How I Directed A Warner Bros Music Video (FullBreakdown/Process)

And so, 10 or 15 of my shots just had to be stopped. We had to retreat back from the beach.
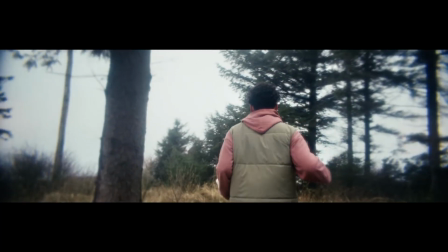4:13 It was horrendous. It was crazy. The wind was crazy. I made them run around a bit, perform a lot of performance. I shot a bunch of cheesy shots that Hannes, the editor, never used. I really don't blame him.
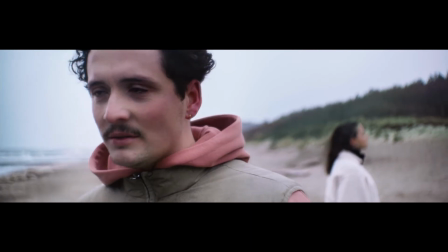4:25 I got them to sing into the wind, and if you look at the video, I'll show it now.
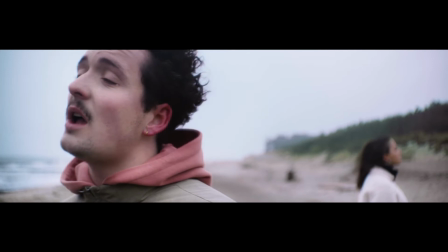4:30 Here, I didn't ask them to have these tears. I never told them to cry. It was just so windy that their eyeballs just couldn't retain any moisture. I'm super,
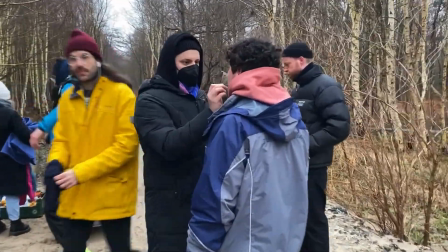4:41 super proud of both Nina and Vincent and the rest of the crew for just hanging in there and not dying on this shoot because it was so cold.
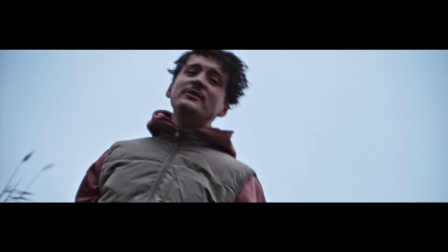4:49 They had incredible performances in the end, and honestly, the tears make it super good. The song is called Zorn und Liebe. It's like, means love and hate. I'm pronouncing that wrong probably.
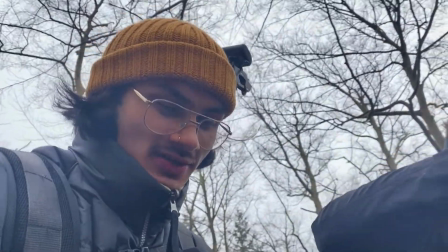5:00 I also ended up operating the camera at some point, which is always fun for the lower back. I'm gonna cover quickly now the night scenes and the lighting scenes. For the red shots, we used the 600D, I believe,
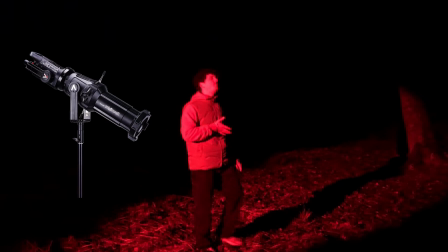5:13 and then shaped it with the spotlight mount, I believe, and used some deep red gel over the top.
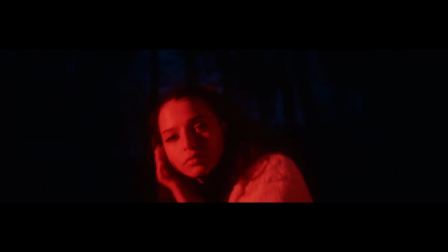5:19 I wanted to shoot these scenes in blue hour because I love this contrast between blue and red. It's something I've done in my videos before. I just love it. It looks so good. We had some asteras behind the trees to give a little bit of depth and just make the image a little bit more interesting. So for this shot, where we do this classic sort of commercial style light beamy effect,
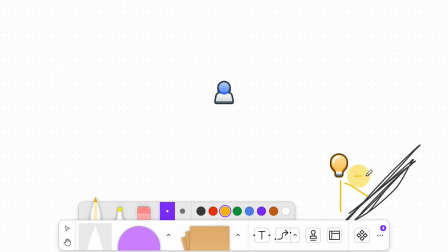5:38 I call it, I'm pretty sure Jakob decided to use the Aperture 600D or maybe another light and bounced it into some foam, used some floppies either side to make sure that it didn't just spill everywhere, and directed it onto them. So we had this sort of, how do you call it, sort of soft ambient light on them so that they weren't completely in the dark.
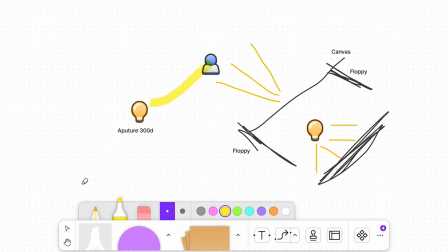5:58 And then we had the 300D doing this sort of laser light thing. We also did the same sort of lasery effect with this red beam instead.
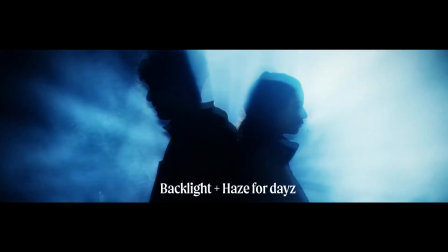6:08 That was basically it for production. It was so intense. They did such a good job putting up with this cold ass weather. So thank you, Vincent and Nina, for surviving. Ran it through with an editor called Hannes. He is an absolute beast. He gave me a first draft and I was like, okay, it's pretty much done. Sent off the video to the client. They gave a first round of feedback. We edited it, made some adjustments. Yeah, so we chose to shoot this video in 16:9, and in post, Hannes, the editor,
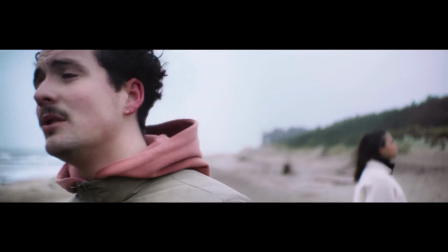6:37 ended up just closing it down like really tight with letterboxes to just add more emphasis to each sort of shot.
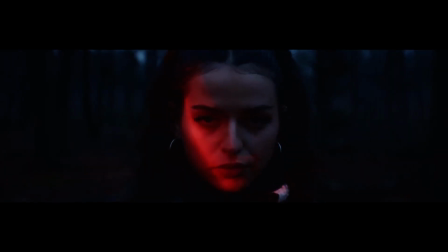6:44 Honestly, I must have spent around 4 hours in total on this edit, overseeing the edit, because Hannes was so quick and so good and precise. Everything I suggested to him, he was like, yep, tried it. This is the reason it didn't work. And I love it when you can just have that communication with somebody and you trust them, because he's a very, very talented editor for sure. We then got it out to Ben Packer, who's a color grader. What do you love about being in a dark room all day, Ben? I actually don't love being here. Here are some before and afters.
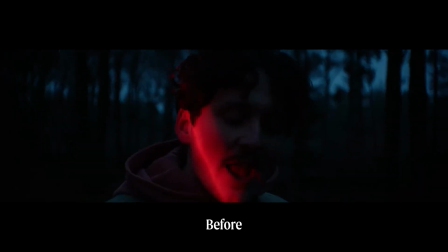7:17 I love seeing these because it just shows what color grading can do, especially on Ari.
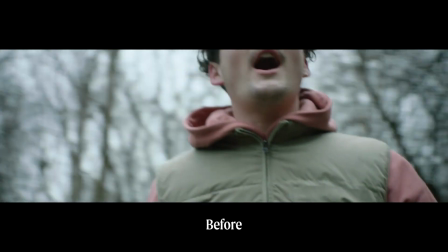7:22 Yeah, really, he's so damn good.
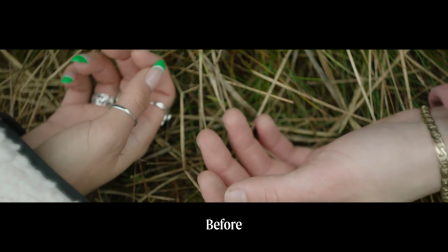7:24 We added some glow to the highlights at many points, and then we also added some Gaussian blur around the outside just to make it a little bit more interesting.
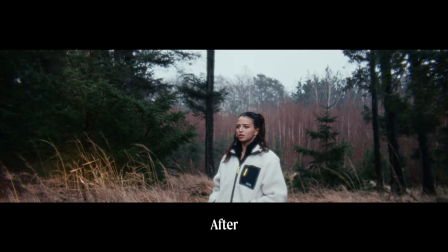7:33 And the color grading took around 8 hours a day in total, which is normal to color grade. So I would have loved to have taken this project on right at the start and would have definitely changed the concept drastically. However, taking on this project was just like an amazing sort of lesson for me to just learn and work with very talented people. Thank you very much for watching. I hope you've gained a little bit of insight towards how you can approach directing and shooting your own videos. The reason I do this is because I am self-taught and learned everything I know from YouTube, and this is for my younger self who would have loved to have known these kinds of things maybe 4 years ago. So let me know in the comments what you think.